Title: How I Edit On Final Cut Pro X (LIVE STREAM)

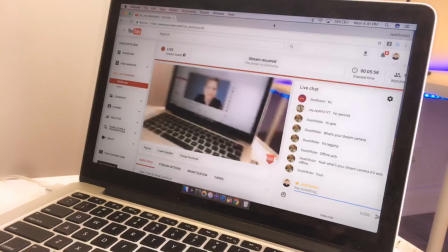251s
I didn't even think of this. Okay, so the way... Oh, my God. It's offline.
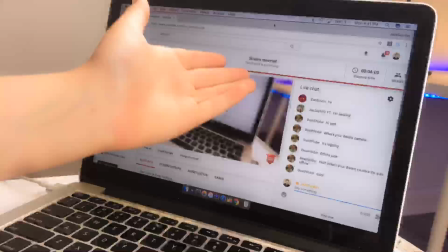256s
Oh, my God.
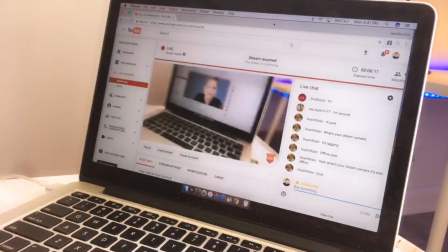262s
Okay, I'm sorry, guys. I don't know why it's red. It's buffering.
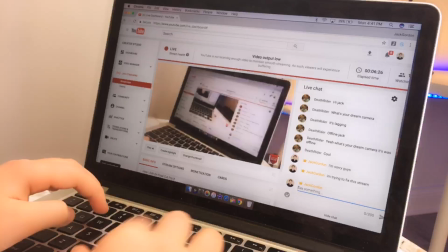269s
I'm sorry, guys.
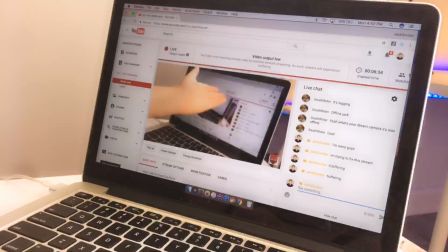274s
Buffering. Okay, let's just get into it. So basically, before we even start, I use Final Cut Pro Trial to edit.
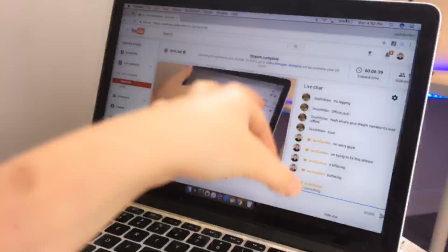282s
I don't use the real thing because I never really wanted to pay for it. So what I do is I just have the trial, but I keep setting the date back on my computer.
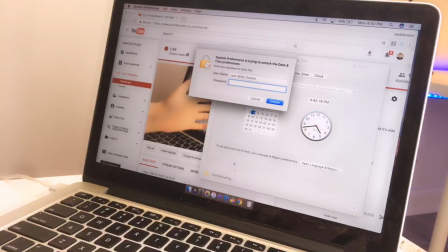289s
So we'll go into Open Date and Time Preferences. Right now it's on July 3rd. We'll enter in my passcode, and we'll undo that automatically, and we'll go
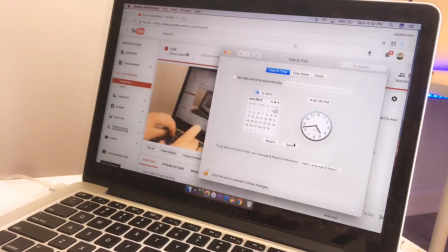301s
back a month to June 3rd, save. So we're going to open up my library. You guys can ask whatever questions you want.
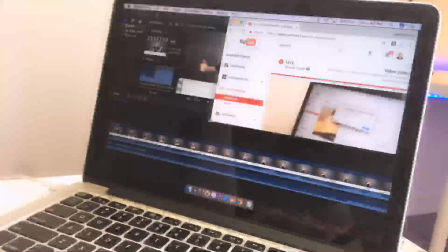309s
I'll leave the stream box right here. I'll leave that there.
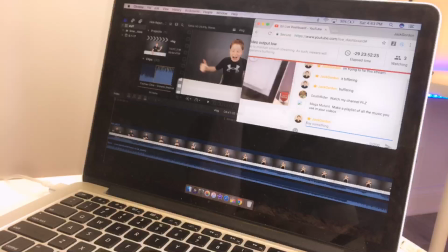315s
And you guys can ask some questions. Here, I'll crop Final Cut so that you guys can see.
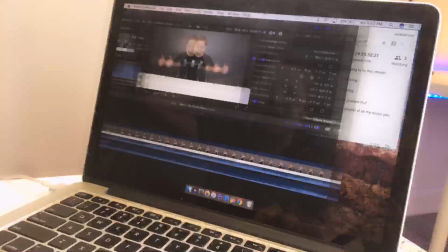320s
And I'm just going to stop at different times in the video to explain how it is that I edit. Oh my god.
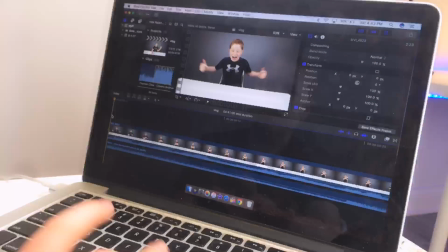325s
Alright, let's just start playing this.
Hello guys, this is Jack and welcome to a new video. Today, I'm going to be telling you guys about...
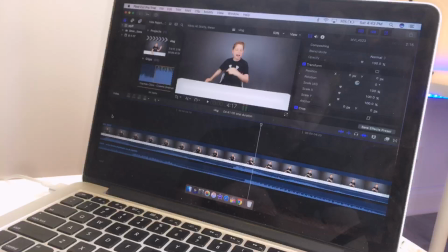331s
So, I'll just stop right there. This, in the beginning, this little, hello guys, it is Jack, all that, that's completely normal.
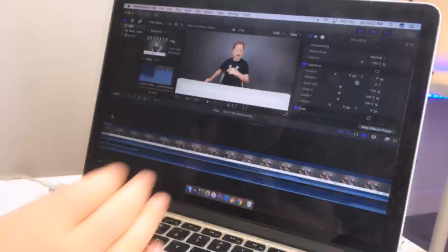338s
That's just, you know, putting the clips together. I don't know if you guys think I know anything advanced. This is not advanced.
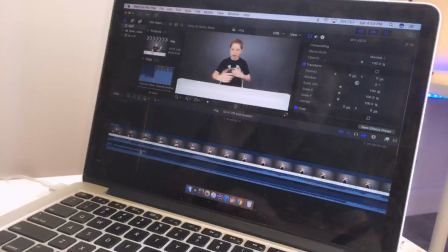343s
This is just background music. One thing that I did used to do that was really bad is the background music was way too loud, so you could barely hear me. So I always put the background music at like -6 dB. You can see -6.
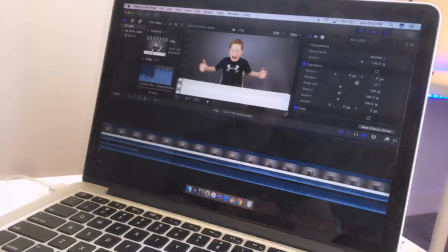355s
And that's just helpful because sometimes it's too loud. So let's resume to where we were.
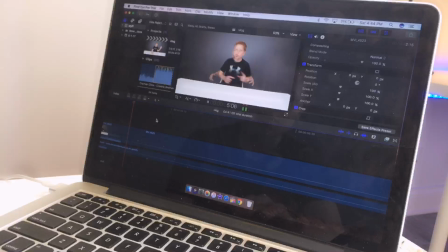362s Way to enhance all of your videos and just make everything a lot clearer and easier.
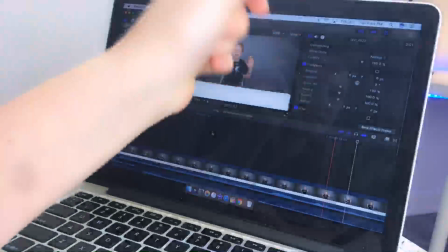367s
Sometimes the background music, when it's a little bit louder, you can hear like when a snare or something goes off.
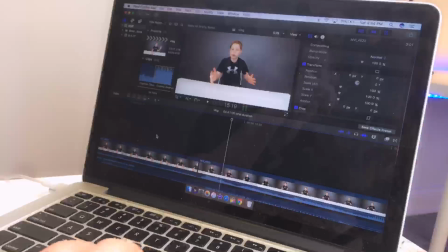371s Actually have in front of me.
You know, right at that point where the music goes.
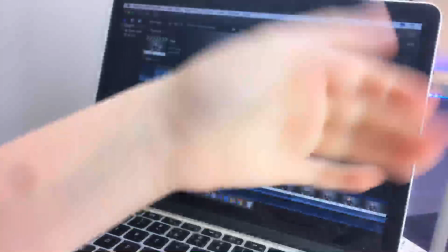377s
You know, when I'm editing vlogs, I edit right to the beat of the music. And while I don't do that with this, because this is just background music, you can see sometimes I do just because it makes the video flow better.
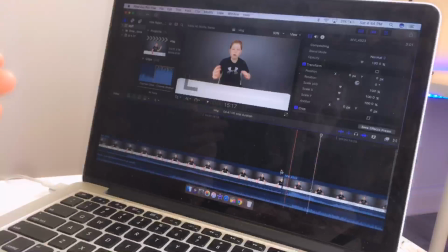385s
So you can see when I say whether that whatever's, it's the music's it's right there.
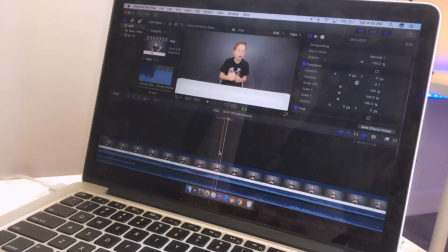391s
That like jump. I thought that'd be cool. I do that sometimes. Where I just don't, it's just those cutaway shots.
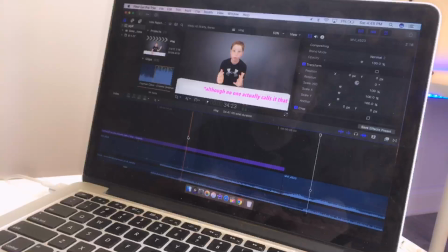397s So Yeah, this that you're looking at right now, this would be A-roll. And then, so I said, although no one actually calls it that, you know, that's just kind of like a joke, whatever.
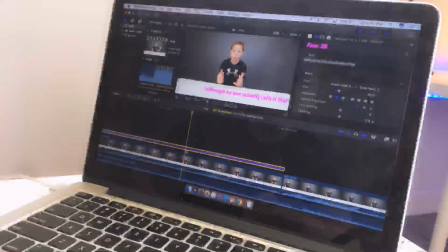404s
A lot of people are asking me what font this is. So this is like, and please don't copy me, but like if you really want to know. So this is a font. It's actually not even a font. It's like this Avenir Next thing, but then it's a style. So here, when you're editing, it'll say cool vintage look,
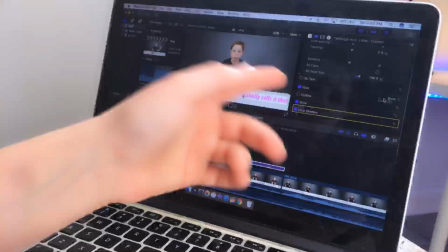424s
and then it's automatically just white, but if you check face and then click show, you can change the color, so you can just, you know,
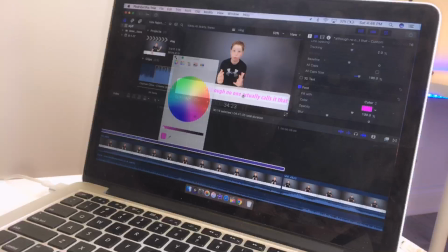430s
do that and whatever. So I just have it this like pink, because when it's white, it would blend into the table and you wouldn't even be able to see it.
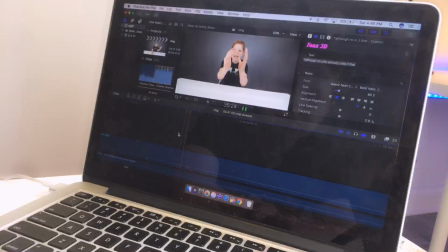436s This would be like the main camera, the one that you see the most, and then B-roll would be that extra cut.
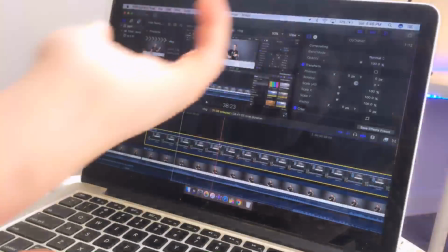441s
Okay, to show like an example of what I was talking about, cutaways and stuff.
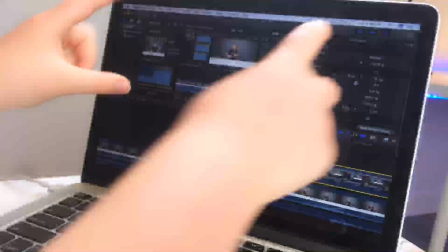446s
So I wanted to cut away to literally a screen recording of me editing this.
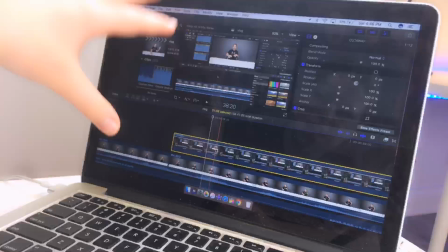451s
So all I did was I time player, I did edit or file a new screen recording, and I just did a screen recording, and then I matched.
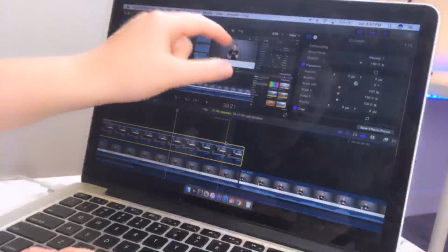458s
But basically, I cut away to a screencast of the actual editor where I just, you know, I synced the audio from that into the regular audio.
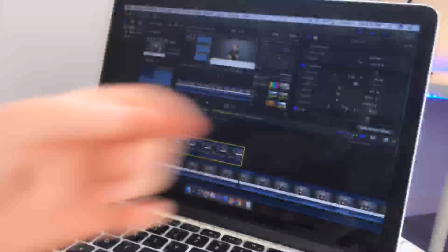466s
Okay, if that makes any sense, comment down below.
Of something else that you're talking about. Now, don't confuse this with your overhead rig, because your overhead rig isn't.
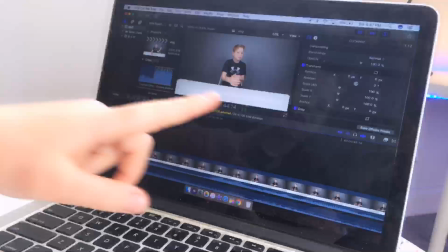473s
And before we go any further, I'm sorry if I keep stopping. I'm sorry if it's getting annoying, but basically, wait, let me just check this.
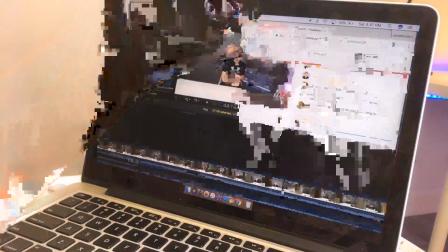480s
Oh.
It's just kind of jumping ahead and assuming everyone had all this stuff.